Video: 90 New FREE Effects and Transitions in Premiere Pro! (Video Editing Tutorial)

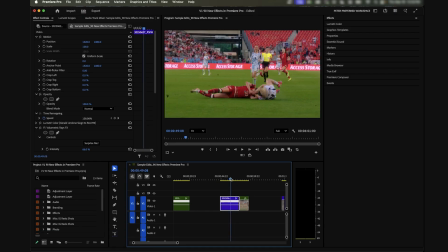[4:07]
It adds like a nice subtle glow to everything. And you can like have the rays be as strong as you want. It's really, really cool in my opinion. Let's do one more. I want to add this light leaks effect.
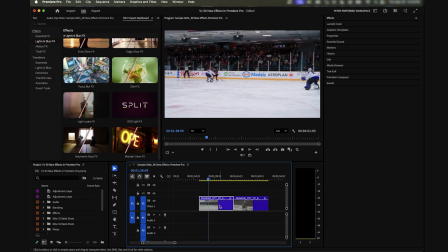[4:18]
So here we have a clip of a hockey player scoring a goal. We'll use this again later as an example when we show off some of the transitions, but for now, let's apply the light leaks effect. And this is what that looks like right off the bat, just default. And you can customize this to be whatever colors you want.
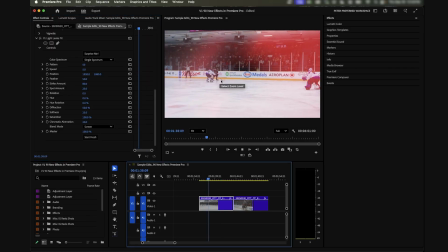[4:36]
Here it's like just red, which is perfect for the player's jersey who's scoring here.
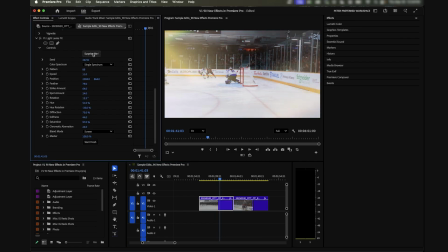[4:41]
Again, you can just cycle through, surprise me, and get all these different types of options. But yeah, let's adjust the hue to be red. I think I liked that. Let's bring the speed up a little bit so it cycles through quickly. And look at that. Light leaks just built in. You can use them how you want. You can even combine the light leaks effect with some of the blurs to kind of
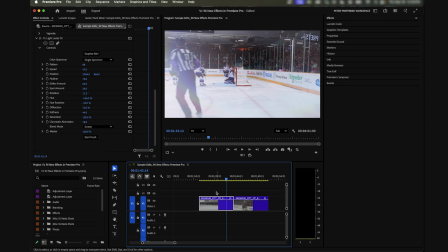[5:02]
add an even greater effect to something like that mask we made at the start. So if we go back to that,
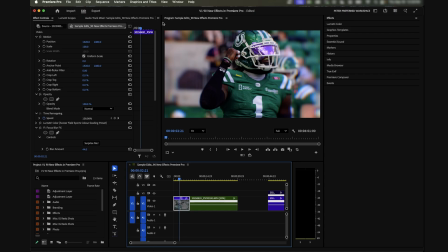[5:07]
let's add the light leaks effect back onto this clip as well. So we'll come back to our film impact dashboard. We'll add the light leaks, and something like this now with the light leaks and the focus blur looks really cool and stylized versus something like this with no effects on it. So if you're going for kind of like a specific look,
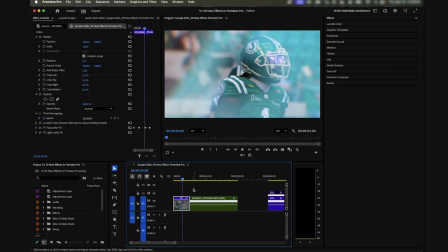[5:26]
you have a theme to the video you're making, like this is a really cool way to do it. It looks very dreamy in my opinion. And I think the color of the light leaks work really well with the green jerseys. Here's another clip, and let's show you what the camera shake looks like for this.
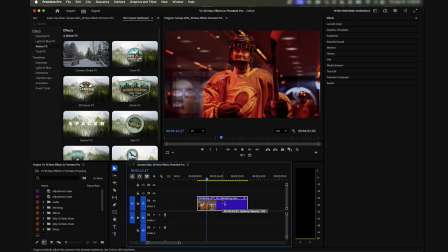[5:36]
So here's what the clip looks like. Normally it's pretty smooth.
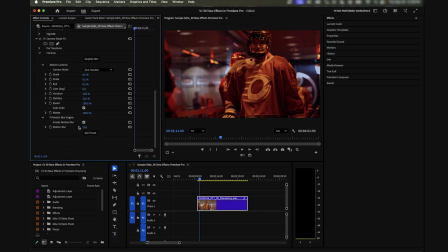[5:41]
We're gonna add a camera shake to this by just clicking apply with the clip selected. And now we have our camera shake, and we can pick all these different presets. So let's pick earthquake. You'll probably know what that looks like right away. Pretty straightforward. This is similar to like someone coming back from the moon.
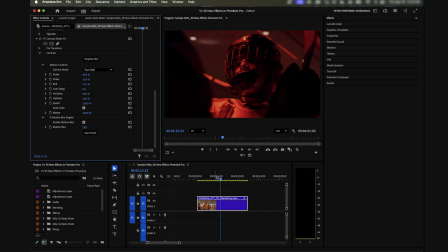[5:56]
Like it's all built in there. We can do a fast walk. So there's what that looks like. I wouldn't use this actual preset for this clip, but you can kind of dial everything in. So here, this is one-handed. It's a little bit more of a shake. Maybe let's go slow walk.
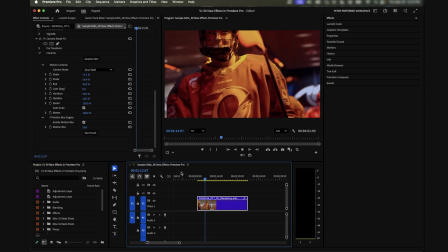[6:14]
Obviously, like the more shake you add, the more you're punching into your clip. So like that's gonna obviously make the clip look worse, like the more shake you add, because like scaling into your clip is just gonna make that noise that much bigger. But you have the option now to add all this stuff, and you can even add motion blur and choose how much motion blur you want. You can choose the speed, you can choose how stable you want it to be. I don't know if this is like the number one clip that I would choose to add handheld motion to, but if you had something that was locked off and you wanted to add a bit of motion, or if you had a clip that was supposed to be a very shaky and you didn't want to necessarily add that in camera for a risk of getting it wrong, you could just shoot it a little bit wider, add all your shake in post, and it would be like built into Premiere and look really good. So that's great. Now let's go through one of the things that really get me excited about this, which is the transitions.
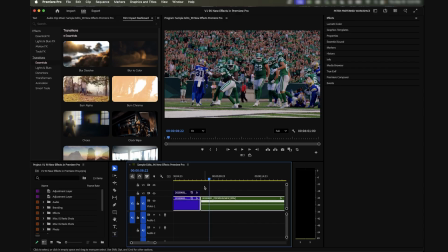[7:00]
So a few of the transitions that I like, if you just like both of the clips, are these blur ones. So we have like a blur chroma, a blur dissolve, all that stuff. So this is what the blur chroma looks like. Nice and smooth, and you can just drag it out the same you would a regular transition to make this longer or shorter.
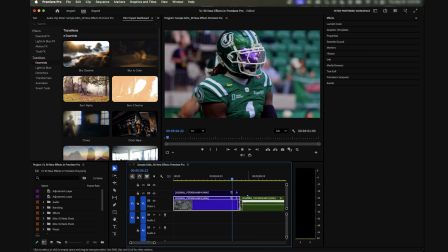[7:18]
So that's obviously very long, and this is very short. A nice little flash.
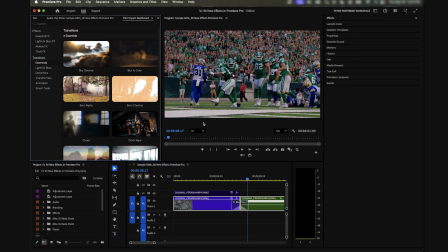[7:24]
Let's also look at blur dissolve, since that's a pretty basic one that you'll probably use a lot.
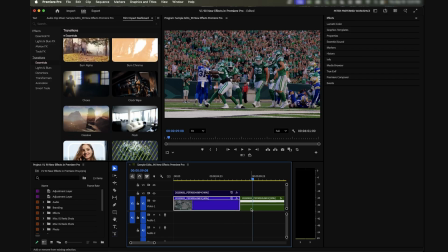[7:29]
Something like that, very fun. Obviously, you have your more, like, let's call them trendy transitions. So here's chaos, which is great. You can shorten that up, and we can like customize it as much as we want as well.
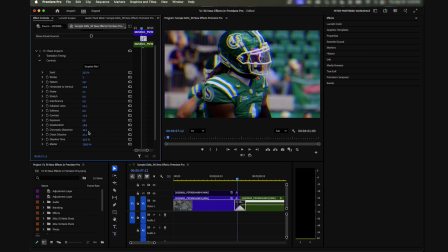[7:41]
And again, you can also use a surprise me button. So here's a bunch of chromatic aberration built in. You can do like so much to this, like stretch it vertically or horizontally. There's so many different options. And again, if you don't like what you see, just click the surprise me button a few times.
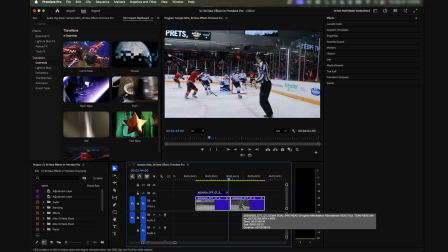[7:55]
There's also all of these like really basic motion transitions that are built in now, which is nice, like pushes and rolls.
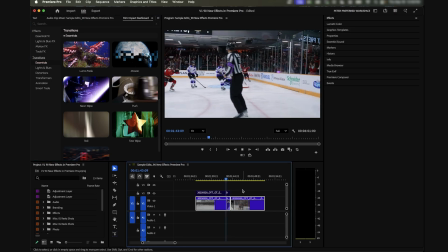[8:00]
So here's what a push looks like. That's obviously quite slow.
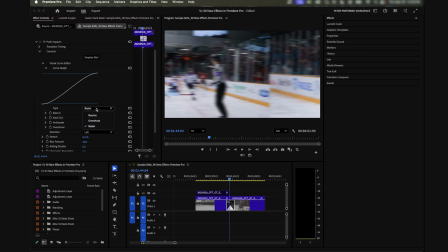[8:06]
These are all transitions that you're going to want to customize, but like this is nice that you can even change the way that the frame like pushes.
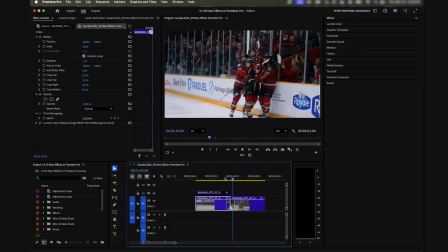[8:13]
So you can have it overshoot a little bit.